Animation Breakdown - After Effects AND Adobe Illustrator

go over how I made this loop.
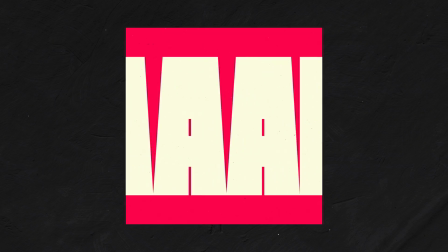Now that you've seen the loop, I hope you're interested in learning how I kind of came up with the idea and how I made the loop itself. I'll go over some pretty useful techniques. Anyways, inspiration for this loop came from when I was watching some highlights from Achieve's Bills game, American football. And so when I heard that audio, I just wanted to make a loop. I wanted to do something fun and kind of different experiment with some different stars. So the first thing I did was I hopped into Illustrator. As you can see here, this is the canvas I was working with on the artboards.
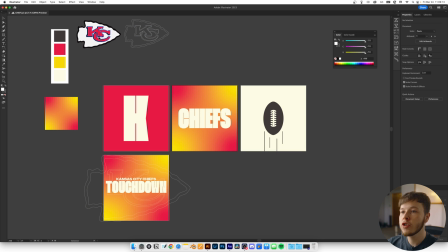Initially, I put in the logos and I made an outline version and just the regular version, I just image traced it. And then I grabbed some colors from a poster that posted on their social media. So I could kind of get a color scheme to work with.
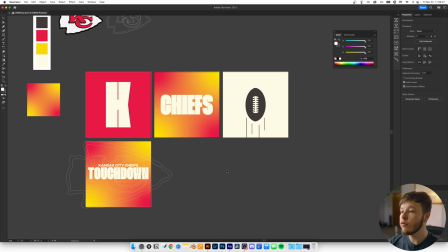From there, I laid out some artboards with some different scenes I thought could be really cool and work well together with some different colors and layouts. I wanted to keep fairly simple. And the main thing I wanted to work with here was the typography and then the football. I'm no illustrator myself so it was kind of out of my comfort zone but if you've seen this video that you can see up in the card I don't know which one but basically I talk about how it's important to be comfortable with being uncomfortable because that's how you learn.
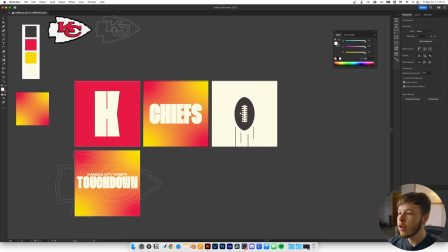So I dragged in a reference photo and then I just used my pen tool to shape out the football and then
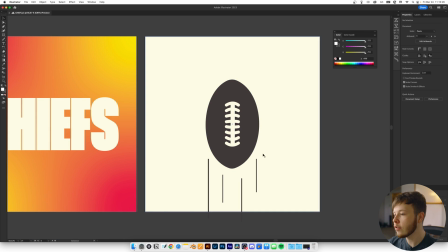for the laces themselves I just used the pen tool and just created lines And that was pretty much it for this specific one.
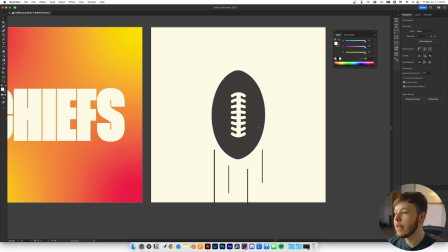And I kind of liked how it turned on. I just wanted to keep it monochromatic. So I didn't want to use too many colors for this scene.
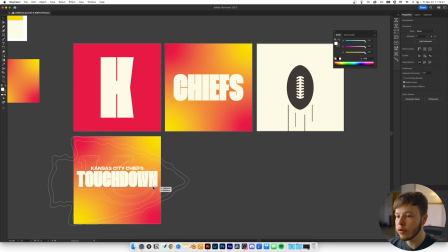And then for this text, I just kind of laid out some layouts that I thought could work really well. And just, you know, keeping in mind how I thought it could all flow.
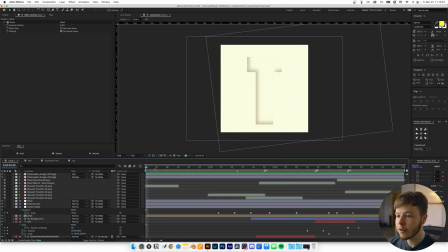But once I had that laid out, I hopped into After Effects. And here we have my full composition with everything in it. And I just started with a 1000 by 1000 composition. As you can see here, just a 1000 by 1000 and 24 frames per second.
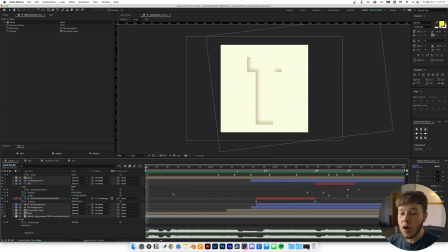Now, as far as the length of the composition, I just went based on the audio. I just found the piece of audio that I thought would work the best and kind of what I had in mind and just trimmed it to that. So that served as like the base of the timing and everything. From there, once I had the audio in here, I placed a couple of markers up here.
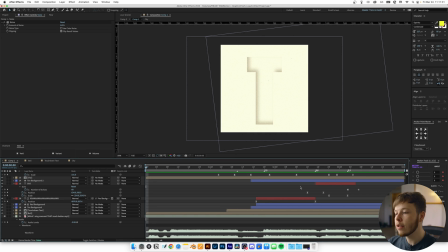So I kind of got a feel for when I wanted each scene to start and end, just so I could keep myself on pace and on time for all the scenes that I wanted to use.
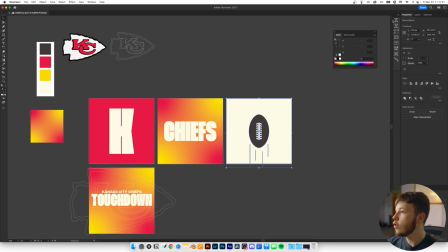I just used Overlord in Illustrator. So if you select something you can use this little overload plug-in and then it shoots it right into
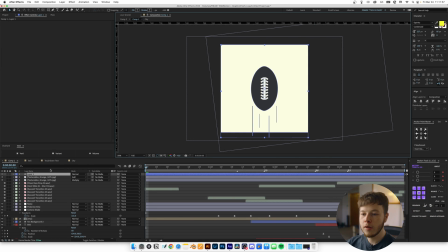After Effects and then from there sometimes they go in as one layer I use the motion tools
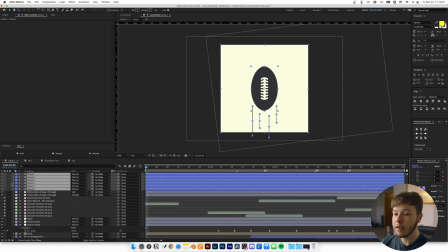and then I just if you hit extract It takes out all the individual groups or layers or whatever from the illustrator file and puts them into their own shape list Once I had each scene kind of laid out pretty roughly I
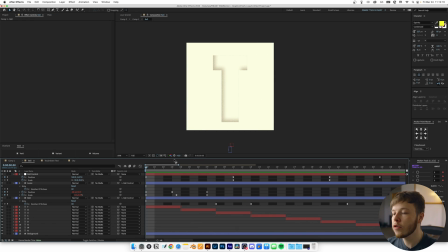went in and started animating So I started with the first scene which was the most important scene to me because it was very much out of my comfort zone and working with an illustration. First thing I did in this composition was animating the ball. As you can see, it might look like it's spinning in 3D, but it's actually just a 2D animation.
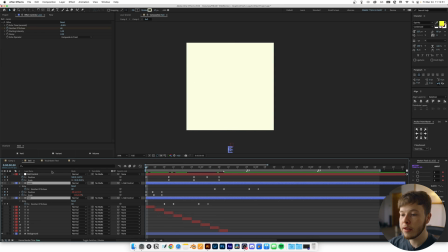So the way I made this was I linked both of these to a null, which I named ball control. And that way I can animate them both at the same time and still animate the properties on each one themselves, which in some cases is super useful, especially in this one where I wanted to animate the laces and faking that 3D rotation.
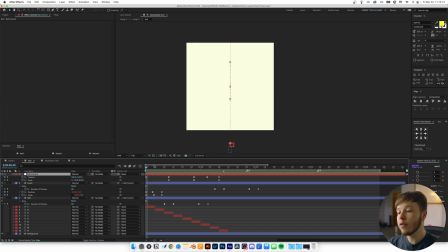To start off with the ball control itself, I only animated the position and scale and throughout this project only things are really animated with position scale and rotation So just the three basic parameters that you can use to animate with so super simple really It's just about putting it together and keeping timing
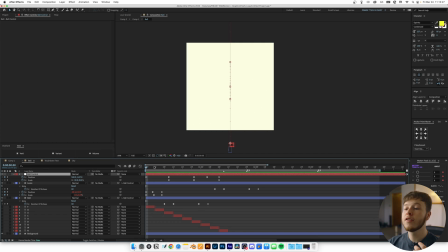and pacing and then probably the most important thing is playing with the keyframes so if you look here I Animated the position and scale to make it seem like it was kind of going closer and further away from the camera as as well as the position on the screen with when it goes
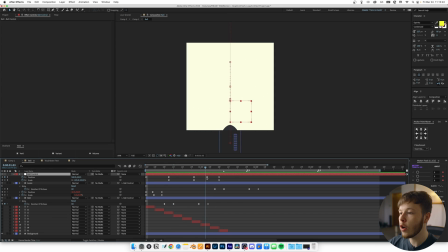closer to the camera it's further to the bottom and as it goes up and picks up speed it goes further away. This just helps sell the movement that it's moving throughout a scene rather than just being on one single spot in the composition. If you have a look at the keyframes here and look at the easing I played around with the easing a little bit to make
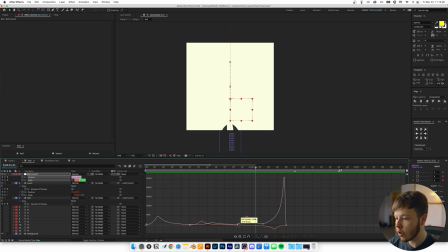sure it doesn't ever like fully come to a complete stop which you just do by lifting up the little points.